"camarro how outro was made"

Hello, I'm Elijah Oaks, and I made the outro graphic for the Camarillo commercial, and I'm going to show you how I made it in After Effects.
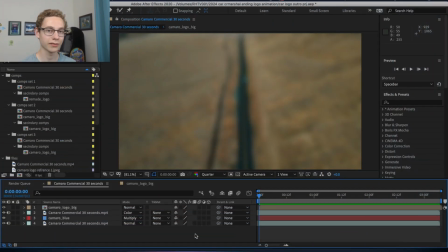So this is what it looks like so far.
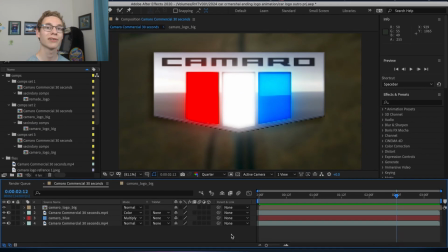So to start with, this graphic is made in two compositions.
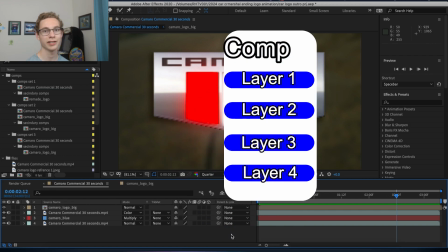Compositions are like groups of layers that allow you to organize where all your layers are.
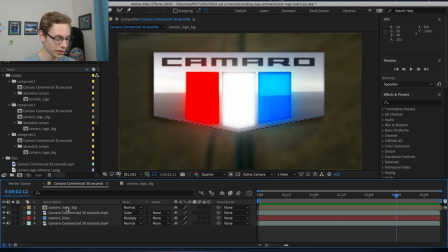So on our first layer, I actually have a composition inside of our composition.
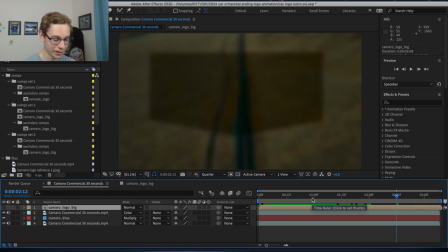So let's close that first. So our first layer is comprised of this footage,
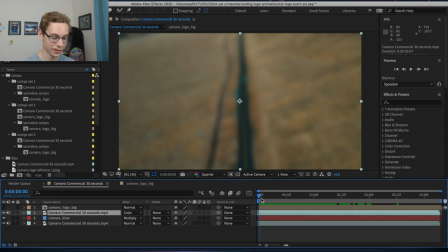which the original footage that I'm using here is actually blurred, so that part's not in After Effects. So this is our original footage that I was putting the logo on top of. So let's go to our second composition, which is where our logo actually is.
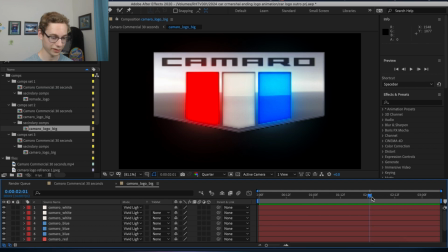So our second composition is just the logo and with the lights. So to take it one step at a time, we have our image here. This image is actually not what the original image looked like originally. So this is what the original image looked like.
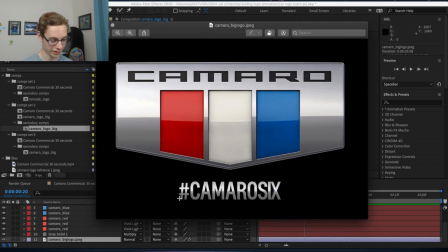It actually comes with this background and it has this hashtag at the bottom. I could have cropped it out in like Photoshop or a image editing software, but I decided to just crop it out in After Effects since it would be pretty easy to do.
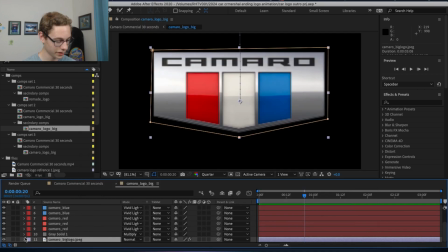So the first thing I did is this image has roto brush on it. So what roto brush allows you to do is it normally allows you to cut out people, but you can also cut out objects. And like in this case, I'm cutting out the logo using roto brush.
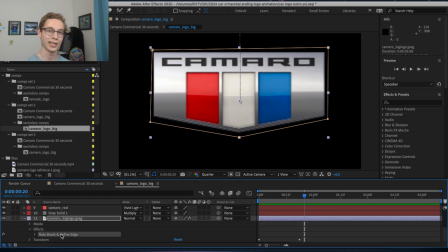So that way I can remove the black background and that hashtag that was part of the image and just be left with the logo.
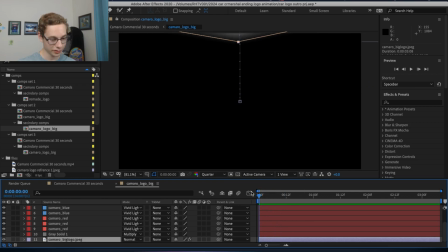Okay, so let's talk about the movement. So when the Camarillo logo comes in, so this is done with 2 keyframes,
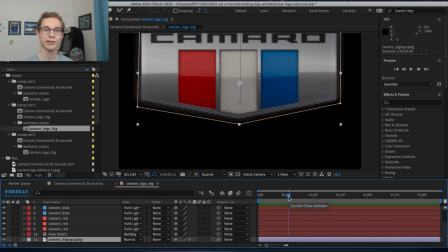and keyframes allow you to animate objects by saying this value will be here, and then at this time, a different time, this value will be here. So that's how you create motion in After Effects.
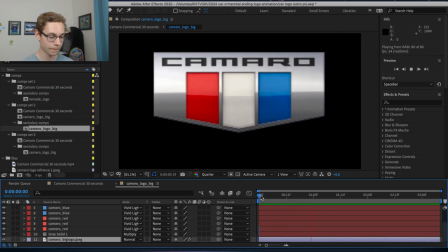And also if we play it, it's going to move pretty smoothly. And how that's done is with something called easing. So by default in After Effects, keyframes are linear, which means one position straight to the next position.
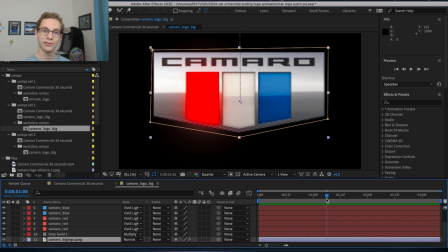But if you put easing on the last keyframe, it will smoothly go into the next position. So that's how the movement is really smooth when it comes in.
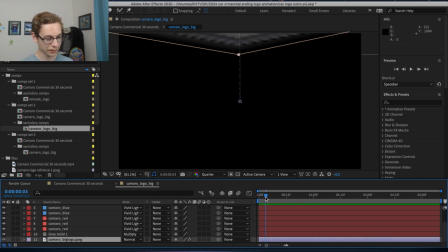Next is a detail you may have not even noticed, but the Camarillo logo is actually dark and then it brightens as it comes in.
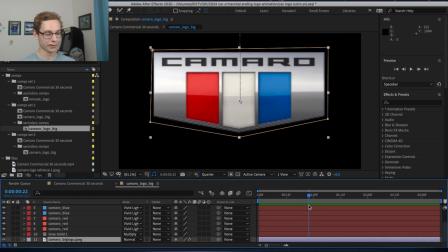And the idea is that it looks like it's an actual object that's there, and like there's lights that are pointing at where it's going to be in the final position, but like it's not in the light as it's starting to come in, and then it goes into where some light sources are pointing at it. So how that was done was with this gray solid layer,
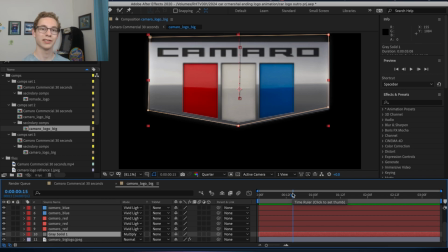and solids are just a single color layer that covers the whole image.
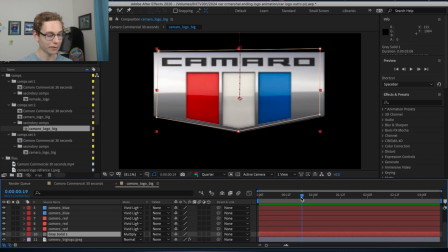And so this gray solid is cut out so it fits the shape of the logo.
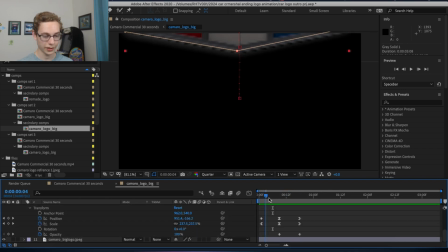So as it's coming in, it fits it. So I animated it to move with the Camarillo logo.
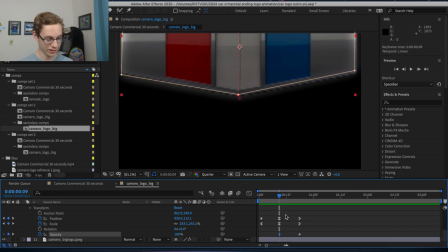And then I'm just changing the opacity, which is how much you can see through it.
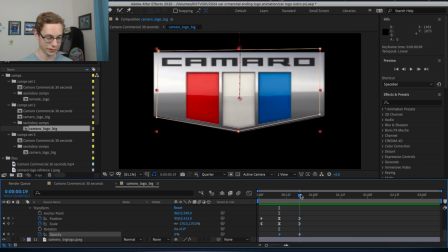So it's at 100%, and then it goes down to 0% by the time it comes all the way in.
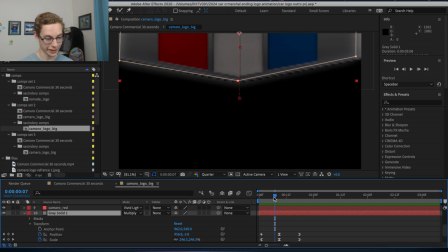You may have noticed that even though the opacity is on 100% at this point, which means you wouldn't be able to see through it at all, it would just be gray here, you're still able to see through the layer. And that's because the color mode is set to multiply, and there's many different color modes.
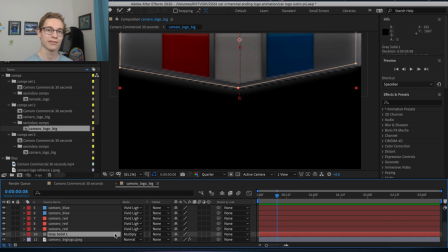Modes allow you to change how a layer is visible and how it affects other layers above and below them. So multiply is multiplying the color of the gray solid with the color underneath the solid.
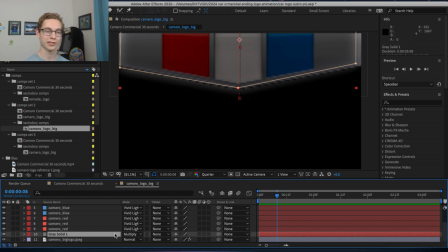So that's how I made it look more like a shadow, not just a gray layer with the opacity turned down, which it would look like that if I didn't change the color mode to be multiply.
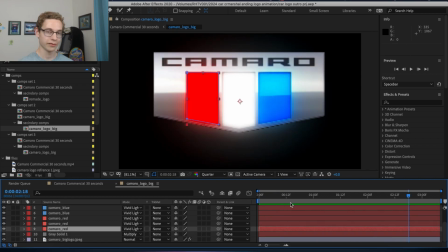Okay, so the next step is these lights. So the lights are just more solids.